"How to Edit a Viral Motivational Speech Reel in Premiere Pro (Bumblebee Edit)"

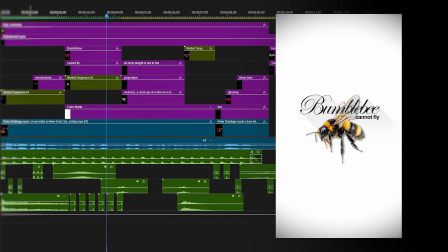According to all aerodynamic laws, the Bumblebee cannot fly because its body weight is not in the right proportion to its wingspan.
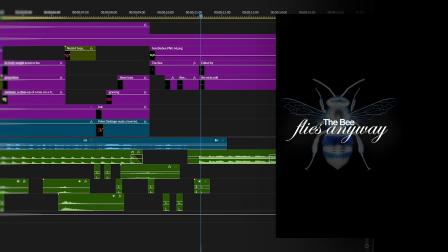But ignoring these laws, the bee flies anyway. Something bad is about to happen to me.
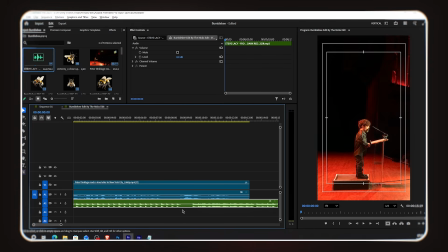And if you want this exact project file with every animation and effect already done, join the YouTube membership.
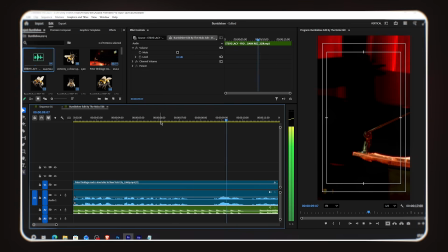I've also added a background music track. One important detail about this music: there's a beat drop at around the 8 to 9 second mark. So time it so that the beat drop lines up with the most powerful line of the speech.
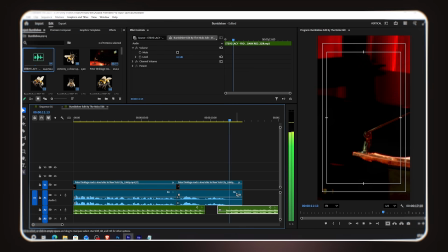Ignoring these laws, the bee flies anyway. Something bad is about to happen to me.
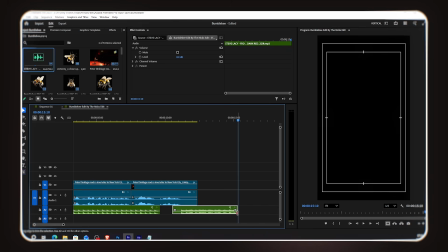After the dialogue ends, let the music continue playing on its own. This kind of timing is what makes a speech edit feel emotionally satisfying.
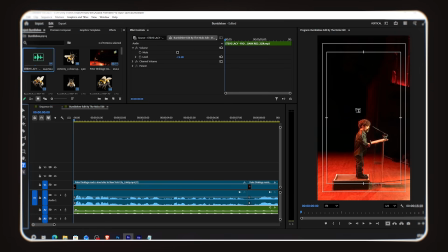Now let's add our opening line of text. I select the text tool, type the first part of the line, select it, go to Properties, and change the font to Helvetica Bold.
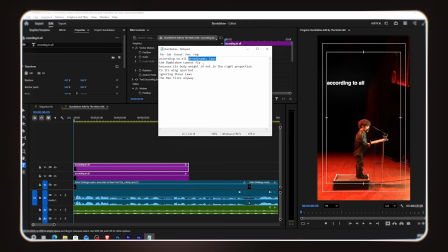Now I copy this text layer and type the highlighted word for this line.
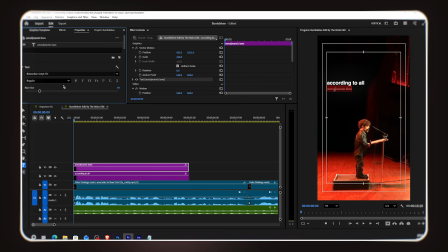I change the font of this highlighted word to Edwardian Script, a beautiful flowing italic font that creates a strong contrast against the bold Helvetica. I center align it, increase the size and decrease the line spacing so this highlighted word sits tightly underneath the rest of the line,
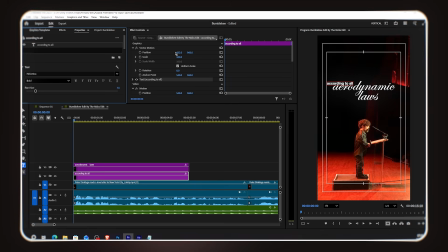almost overlapping, very compact and tight together visually. Now I select both text layers, the regular Helvetica line and the highlighted Edwardian Script word, and change their blending mode to Difference.
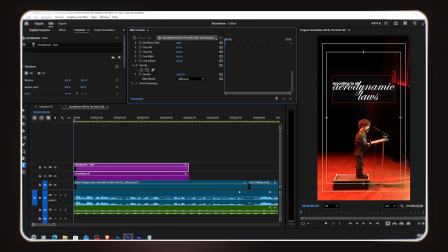This creates a striking visual effect where the text interacts with whatever is behind it. I adjust the position of the first line of text so it aligns nicely with the highlighted word below it. Everything should feel like one cohesive text block.
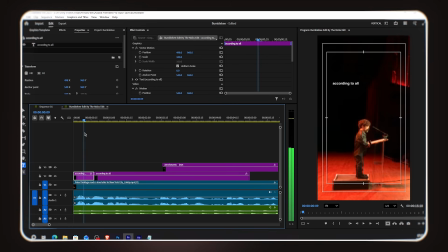Now let's animate the first line of text so each word appears one by one, like a typewriter effect. As you know from previous tutorials, we use the crop technique. I cut the text layer at the point where each new word is spoken and add a crop
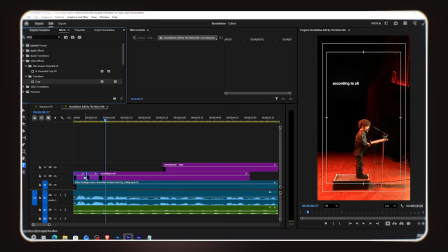effect to each piece so only the appropriate number of words is visible at each stage. Word by word, the line reveals itself in sync with the voiceover. If you want to study this project file in detail, every keyframe, every crop, every effect,
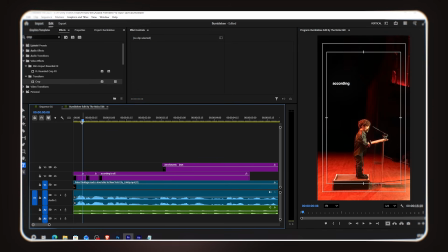just join the YouTube membership and you'll get the full project file to learn from.
Aerodynamic laws. The Bumblebee.
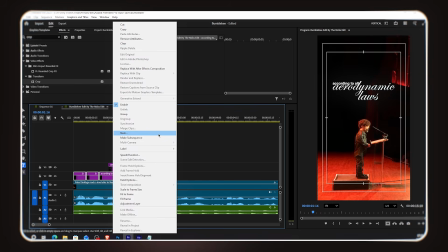Once all the words have appeared one by one, I select all the word layers together and nest them.
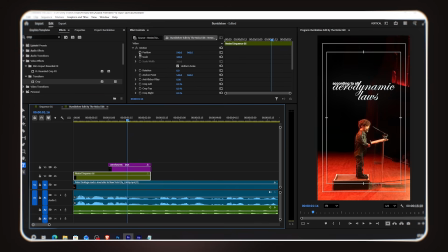Then I go to Effect Controls on this nested layer and turn on the Position keyframe. I add a small left to right movement throughout the reveal, a subtle slide as the words come in one after another.
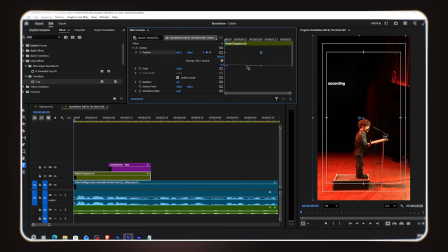This little extra movement really enhances that typewriter feeling, making it feel more dynamic rather than static.
According to all aerodynamic laws.
For the highlighted word, I want a flicker effect, like a light turning on and off rapidly before settling.
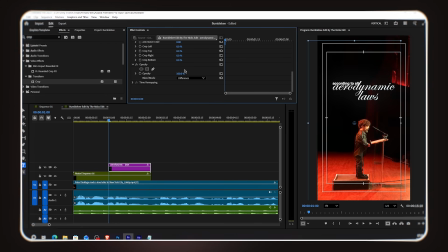This is very simple to create with opacity keyframes. I turn on the opacity keyframe. First keyframe is 100%. Move forward a few frames, set it to 0%.
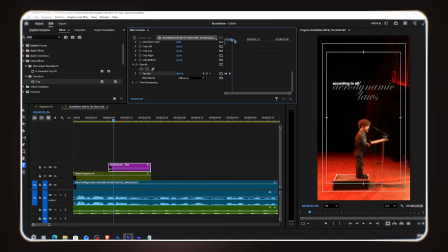Move forward again, set it to 25% or 50%. Move forward again, set it to 0%. And for the final keyframe, set it back to 100% and leave it there.
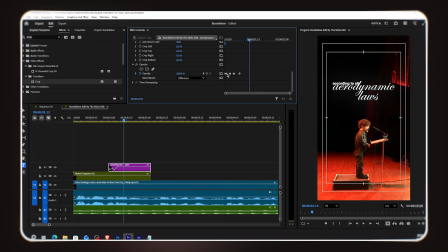This creates a flickering on and off pattern before the word settles into full visibility. You can adjust the timing and number of flickers based on your own taste. Some editors like more flickers, some like fewer.
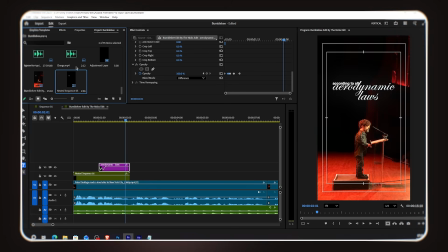Play around with it until it feels right for the rhythm of your video. Moving to the next scene. First, I create a new white color matte and add it to my timeline as the background for this scene.
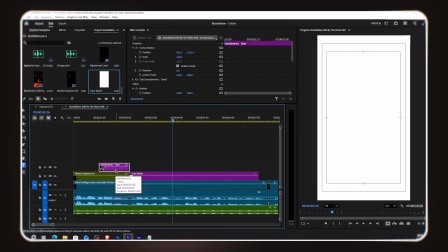Now for the text.
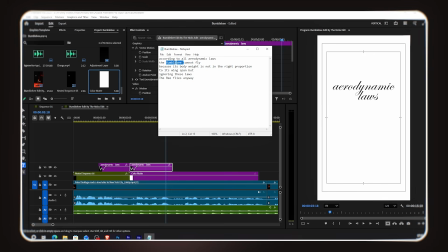I copied the text layer from the previous scene and typed my new highlighted word for this scene, then adjusted its position.
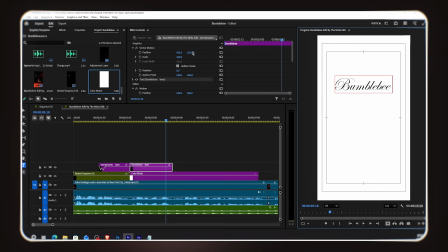Then I copy and paste the regular non-highlighted text and type the supporting word, placing it below the highlighted word.
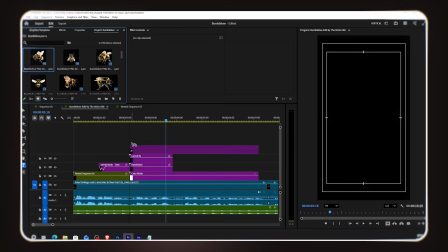Now I bring in 4 to 5 Bumblebee PNG images.
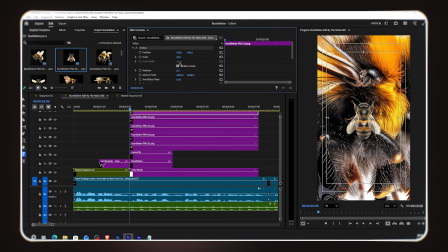I decrease the size of the first one, then copy that same scale parameter and paste it onto all the other Bumblebee images.
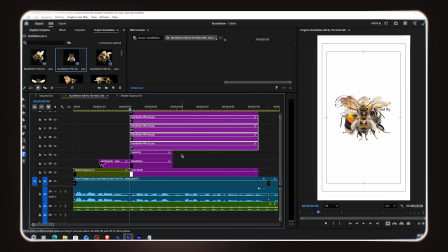So they're all resized to the same size at once. Now I move my playhead 10 frames forward. You can do this by pressing Shift and the right arrow key twice.
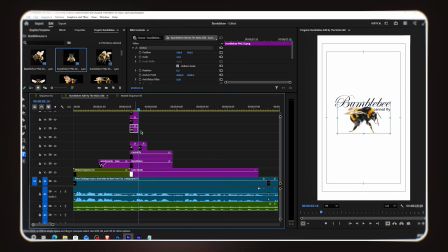Then I cut all the image layers at this 10 frame mark and arrange them one after another in the timeline. So every 10 frames, the Bumblebee image changes to the next one. This creates a fast, flickering sequence of different Bumblebee images, almost like a stop-motion or slideshow effect.
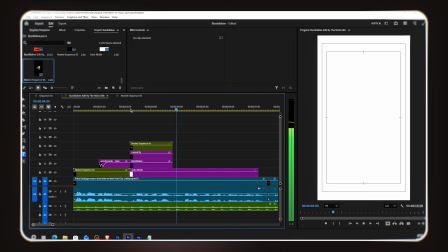Once arranged, I select all the Bumblebee image layers, right-click, and nest them together into a single sequence. Now, this is important. Make sure your text layer is positioned above the image nest layer in the timeline.
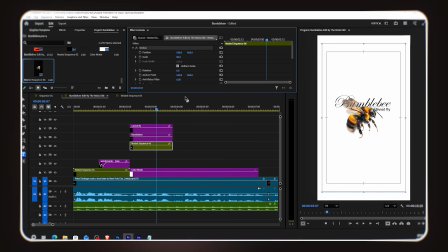Since our text is set to difference blending mode, it needs the images underneath it to react against. The text reacts visually to whatever image is currently showing, creating a constantly shifting, dynamic look. Now, let's animate this nested image layer. I go to Effects and add the Transform effect.
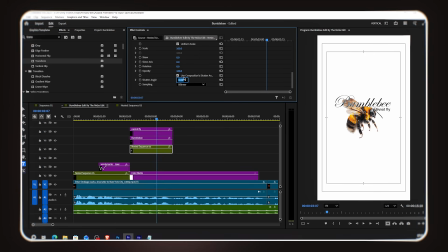First, I increase the shutter angle to 180 degrees for motion blur. Now, I turn on the Position keyframe. I create 3 keyframes. The middle keyframe, at the center of the scene, has the image in its normal, centered position.
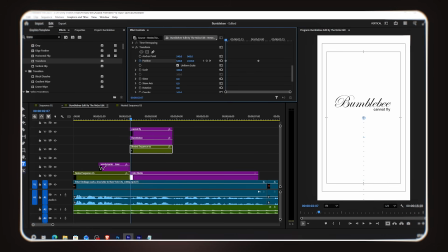The first keyframe, at the very start, has the image positioned below the frame, out of view at the bottom. The last keyframe, I copy the values from the first keyframe and paste them at the end, so the image also ends up below the frame, out of view at the bottom.
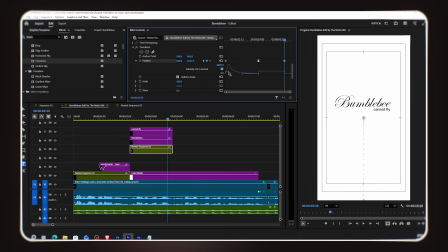So the overall motion is, the image rises up from the bottom into the center of the frame, and then it sinks back down out of frame at the end. A rise and fall motion. Now I open the graph editor and shape the curve so it looks like this. Fast at the start, slow in the middle, and fast again at the end. This creates a natural deceleration as the image arrives at the center,
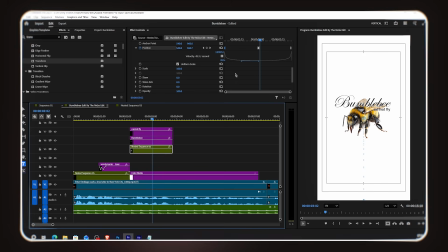a brief pause-like moment, and then it speeds up again as it exits downward. I also want the image to rotate slightly while it moves. I turn on the rotation keyframe.
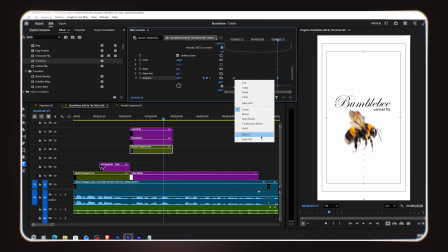First keyframe is minus 20 degrees, second keyframe is plus 20 degrees.